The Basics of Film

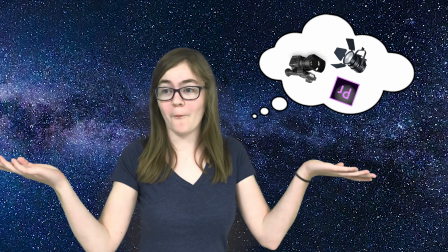0:00 Meet Sarah. Sarah wants to know how to make films. After taking intro to film and broadcasting, I can help her get started.
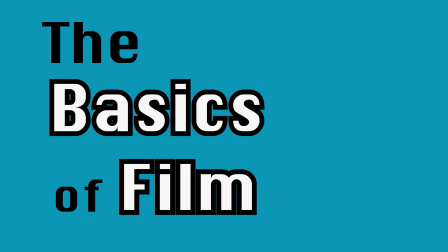0:08 First of all, you'll need to know a bit about the basics of film. We'll begin by discussing audience manipulation.
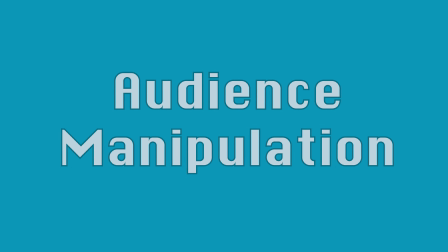0:14 Good filmmakers can change the way their audience feels by simply using different shots, lighting techniques, music, etc. There are many different types of camera angles and they all serve different purposes.
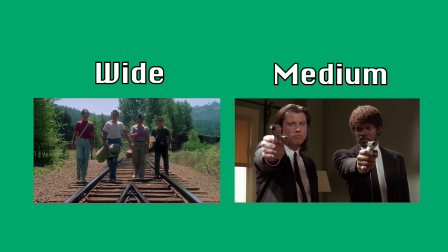0:24 The main four types of shots include wide shots, medium shots, close-up shots, and extreme close-up shots.
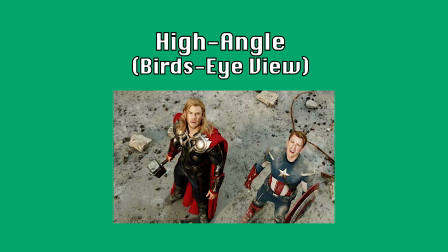0:31 High angle or bird's-eye view shots are usually taken from above the subject and can cause the audience to perceive them as small or weak.
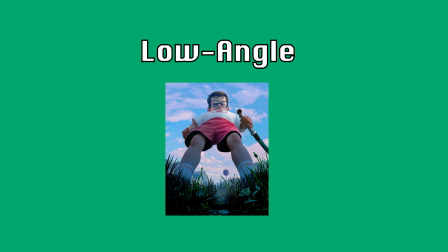0:38 Low angle shots are taken from below the subject and can cause the audience to perceive them as intimidating or powerful.
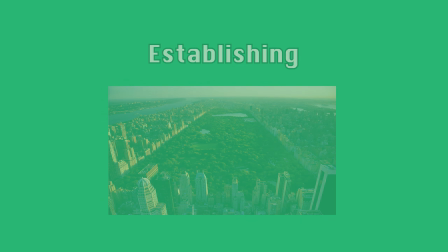0:45 Establishing shots are used to set the scene and provide context for viewers. Lighting also plays a critical role in audience manipulation and filmmaking.
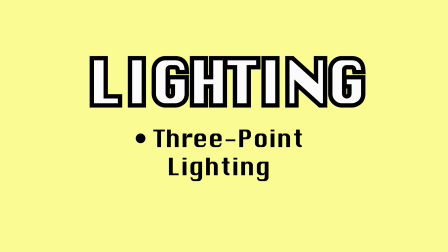0:54 Three-point lighting is most commonly used for interviews. The first component of three-point lighting is key lighting.
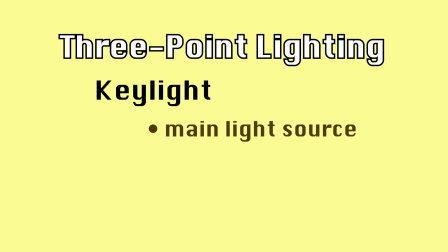1:00 Key light is the main light source in a shot. It can be hard or soft.
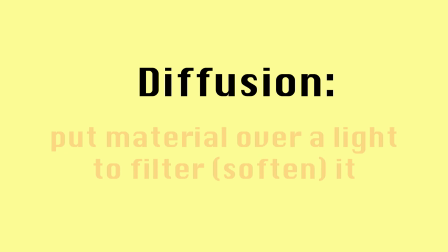1:05 Hard lighting can be softened through diffusion, which is when you put material in front of the light to filter it.
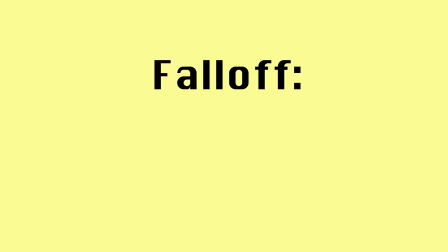1:10 Key light can also have fast or slow fall off. Fall off is the distinctness of the line between shadow and light.
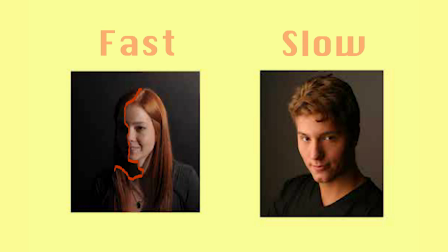1:16 The faster the fall off, the more distinct the line.
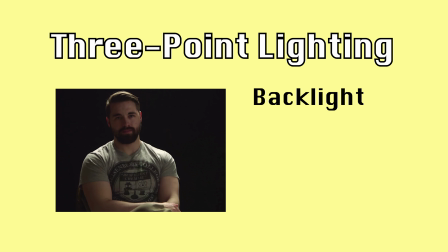1:20 Backlight is the second component of three-point lighting, and its purpose is to separate the subject from their background.
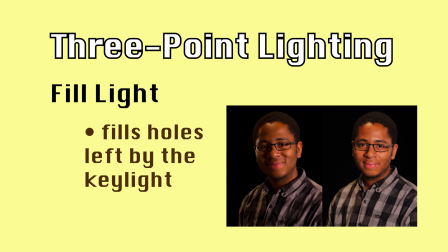1:27 Fill light, the third component, fills in any additional shadows left over from the cue light.
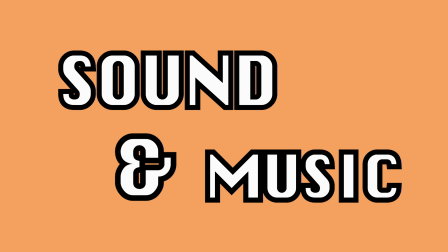1:33 The final aspect of manipulation I'm going to touch on is sound and music. Though subtle, it impacts the audience by influencing their emotions without them even realizing it. Effective use of sound and music are some of the best tools a filmmaker can possess. In order to utilize these skills, you'll first need to understand how to actually work a camera.
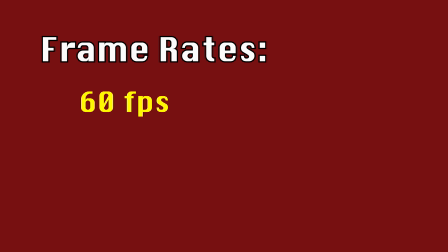1:52 There are three frame rates you typically work with. 60 frames per second is used for fast motion shots. 30 frames per second is the quality of reality TV or home movie type footage. 24 frames per second is the standard frame rate for normal films. It's important to always apply the right frame rate for your video when recording. Format is also important because it controls the quality of your footage.
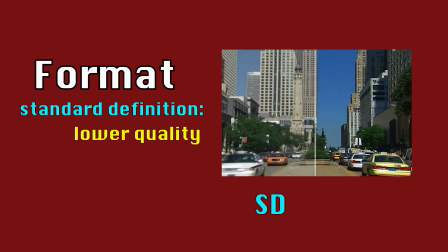2:16 SD, or standard definition, is lower quality than HD, or high definition.
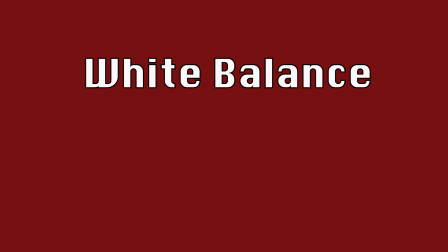2:21 Correctly, white balancing your shots is very important as well. White balance balances the intensity and distribution of color and light. You can adjust white balance to fit your environment. Without proper white balance, your shots could look dark or discolored. In order to record a video, you'll probably need to think about audio. There are a few different ways you can record audio.
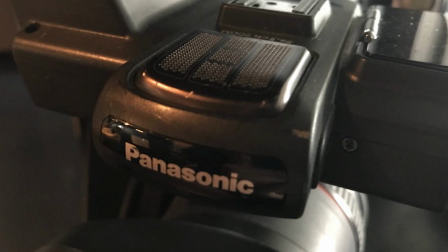2:41 The onboard mic is the mic that records directly from the camera itself.
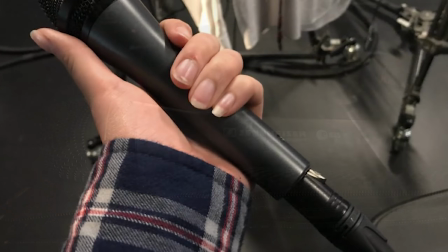2:45 Other microphones such as handhelds are available that hook up to your camera through the use of an XLR cable.
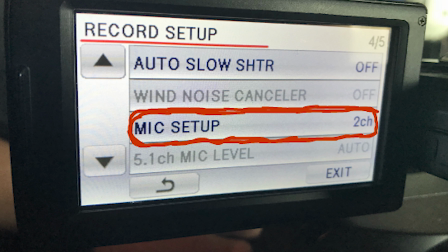2:51 To use this method settings on the camera must be set correctly and the inputs must be accurately aligned.
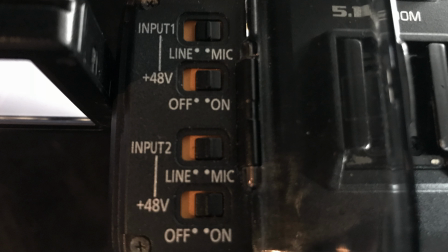2:56 You can also utilize line levels which send audio through premixed signals when recording.
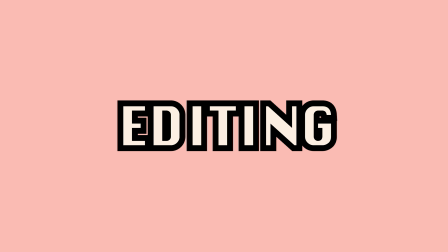3:01 Being able to use a camera is important but without basic editing skills you won't be able to actually create your video.
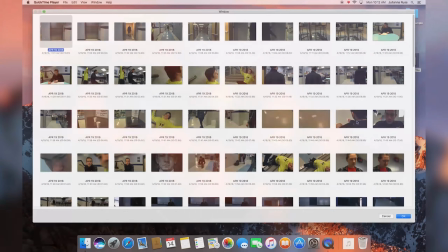3:07 The first step is importing footage from your SD card to the computer you hope to edit on.
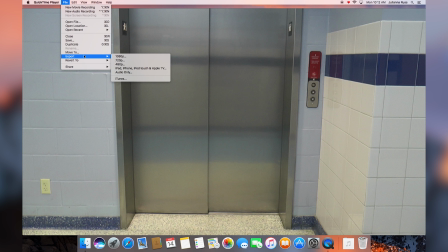3:12 Always Please import video files in 1080p and save to a folder in the working drive so it's easily accessible.
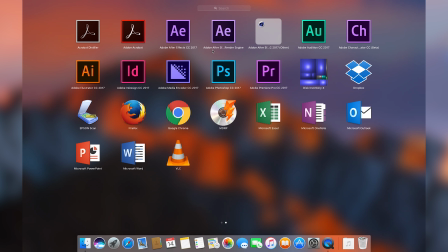3:18 Once imported, open a new project in Adobe Premiere and start importing materials from the working drive.
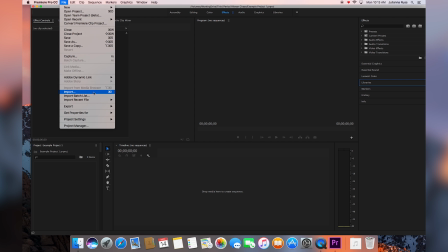3:24 In order to preserve sequence settings, import video files with four audio files.
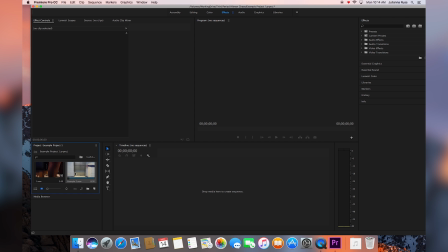3:29 You'll be able to see your imported files in the left-hand side of the screen, and from there you can drag clips into your timeline and adjust their length, speed, etc.
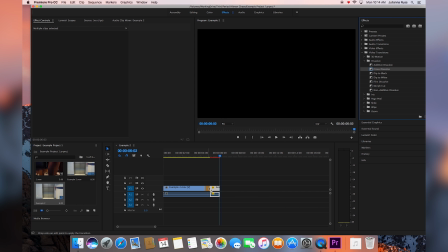3:37 You may also want to add transitions, effects, and text. The more you play around with the software, the easier it becomes and the more you're able to do with it. When you're finished editing your video, bring your cursor to the front of the timeline and hit I. Then, bring your cursor to the end of your timeline and hit O. Go to the toolbar at the top and hit File,
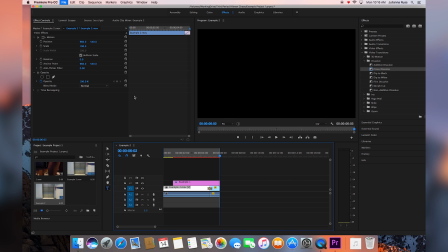3:57 then Export, Media, and from there, make sure you're exporting in the format H.264 in order to minimize file size.
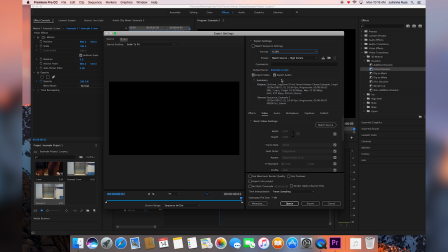4:05 Then name your file, select where you want it to export to, and hit Export.